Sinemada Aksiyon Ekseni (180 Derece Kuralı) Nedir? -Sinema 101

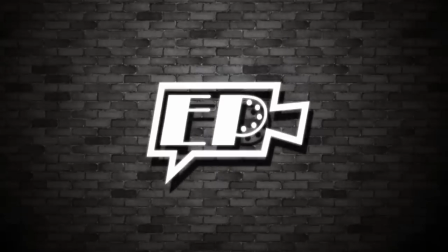0:04 İNTRO
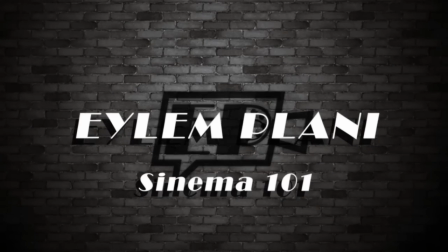Merhaba sevgili Eylem Plan takipçileri, Sinema 101'in yeni bölümüne hoş geldiniz. Sinema 101'in bu haftaki bölümünde 180 derece kuralı ya da aksiyon ekseni olarak bilinen bir konuyu ele alacağız. Sinemanın en temel kurallarından birisi 180 derece kuralı, devamlılıklı kurgunun en önemli parçalarından birisi. Devamlılıklı kurgu seyircinin dikkatini dağıtmayacak şekilde tüm odağını filme çekebileceği şekilde kurgu yapmak demektir. 180 derece kuralı iki nesne arasında çekilen hayali bir çizgidir. Teşekkürler. Kendinize iyi bakın. Bu iki nesne karşılıklı konuşan iki kişi de olabileceği gibi iki bina arasında da çekilebilir, iki gezegen arasında da çekilebilir. Biz en temeli olan konuşan iki kişi arasındaki açıya bakalım.
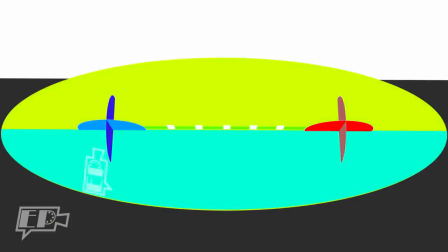0:53 İki kişi arasında çektiğimiz çizginin ya sağındaki ya da solundaki 180 derecelik alanda kalmamız gerekiyor.
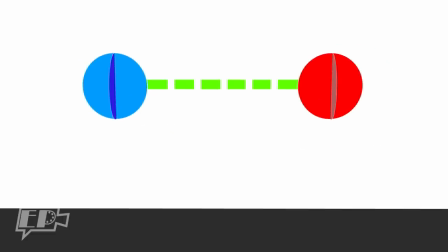1:01 Peki neden? Biz bu çizgiyi çekip herhangi bir yanına geçtiğimiz zaman baktığımız bir karakter ekranın solundayken diğeri de ekranın sağında olacaktır.
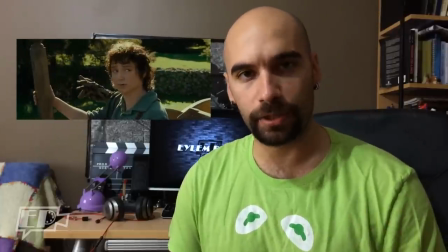1:10 İşte bu devamlılığı korumak için yani seyircinin kafasını karıştırmamak için her zaman bu 180 derecelik açıdan bir tarafta durmamız gerekir.
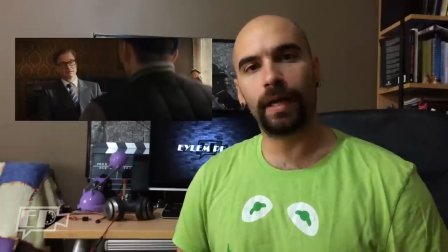1:19 Bunu anlamanın en kolay yolu herhangi bir spor müsabakasına bakmak. A takımı her zaman soldan sağa hücum ederken B takımı da her zaman sağdan sola hücum eder. Tribünde oturduğunuzu düşünün. Maçı izliyorsunuz. Tuttuğunuz takım soldan sağa hücum ediyor. Bir anda gözünüzü kapatıp açıyorsunuz ve takımınız sağdan sola hücum etmeye başlıyor. Diyorsunuz ben uyuyamakaldım. İşte tam da bu şaşkınlığı ortadan kaldırmak ve odağımızı filmde tutabilmek için devamlılıklı kurguyu kullanırız. Ve aksiyon ekseni de bunun en temel kurallarından birisi. Bugünden sonra dikkat edin. Bu tabi ki sadece konuşan iki kişi arasında kurulan bir eksen değil. Örneğin bu bir ofis ile ev arasında da kurulabilir.
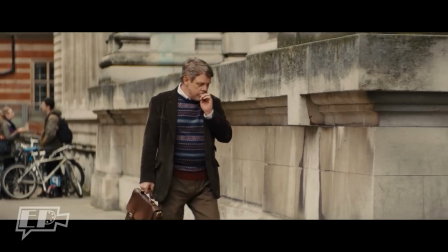1:57 Evden çıkıp ofise giden bir kişi ilk planda soldan sağa gidiyorsa ofisine varana kadar her zaman tüm kadrajlar da soldan sağa gitmelidir. Böylece devamlı tek bir yönde gidiş hissiyatı bizde oluşur. Beşiktaş'tan Maslığa doğru gidiyormuşsunuz gibi düşünün. İstanbul'u değilseniz ben böyle metaforu neye iyiyim diyorum ama filmde de aynı devamlılığı devam ettirmemiz gerekiyor. Bu tabii ki gezegenler arası bile olabilir.
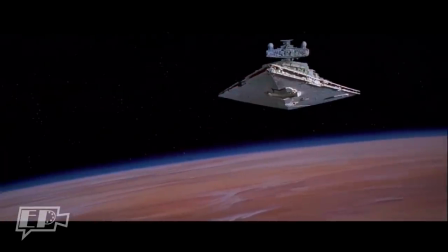2:21 Örneğin Star Wars'da eğer bir gemi gezegene doğru gidiyorsa ve ilk planda kadrajın sağından soluna doğru hareket etmişse hareket yönü her zaman o yönde olmalıdır.
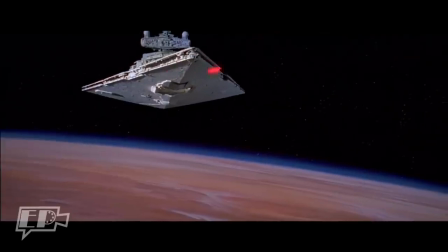2:30 Bir yönde bir planda ters yönde bir hareket görürseniz ne oldu gemi geri mi gidiyor diye bir his uyanabilir kafanızda. İşte aksiyon ekseni 50. kez söylüyorum. Tam da bu sebeple orada. Tabii ki biliyorsunuz tüm kurallar kırılmak için orada ve aksiyon eksenini de doğru şekilde kırdığımız zaman inanılmaz güzel etkileri olabiliyor. Öncelikle şundan bahsetmek gerekiyor. Kameramız aksiyon eksenine ne kadar yaklaşırsa sahnedeki gerilim o kadar artar. Örneğin It Follows filminde özdeşleşme planlarından bahsetmiştik. Özdeşleşme planı da diyoruz.
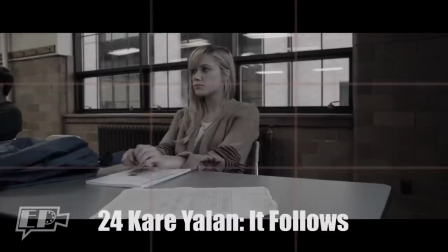3:03 Filmin başından sonuna kadar Jay, göründüğü her sahnede kadrajın tam ortasında ve onun gözünden gördüğümüz
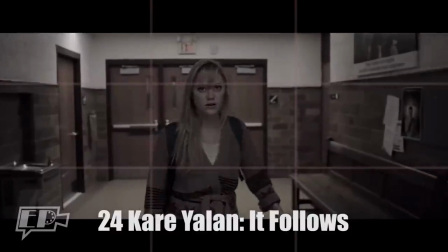3:10 sahnelerde de ana korku hikaye nesnesi her zaman kadrajın tam ortasında oluyor.
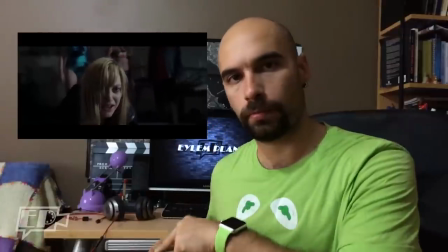3:16 Bu neydi?
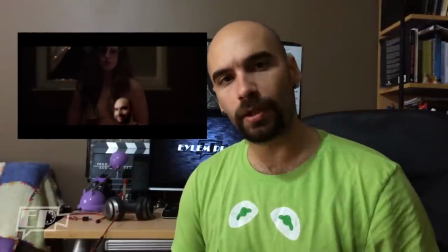3:22 Karakterimizi tam karşıdan onun gözlerinin içine bakacak şekilde bir plan çekmektedir.
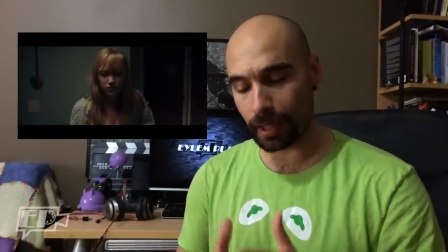3:27 İşte burada aslında kameramızı tam olarak aksiyon eksenin üstüne yerleştirdiğimizden karşıda baktığımız kişiyle direkt olarak özdeşleşmiş oluyoruz. Sahne içinde de kamera aksana kadar yakınsa o karakterle o kadar yüz yüze geleceğimizden aksiyon da o kadar yükselir. Yine konuşan muhabbetin iki arkadaşımız örneğine gidelim. İki arkadaşınız konuşurken siz yanağınızı dayayıp öyle mi arkadaşınızın muhabbetini izlersiniz yoksa geniş bir açıdan ikisini de görebileceğiniz bir yerden mi izlersiniz? Hep gerçek hayata uyarladığınız zaman bu teknikleri nereden geldiklerini anlayabiliyorsunuz. Peki aksiyon eksenini kırmaktan bahsedeceksek ne olabilir? In Treatment dizisinin bir bölümünden.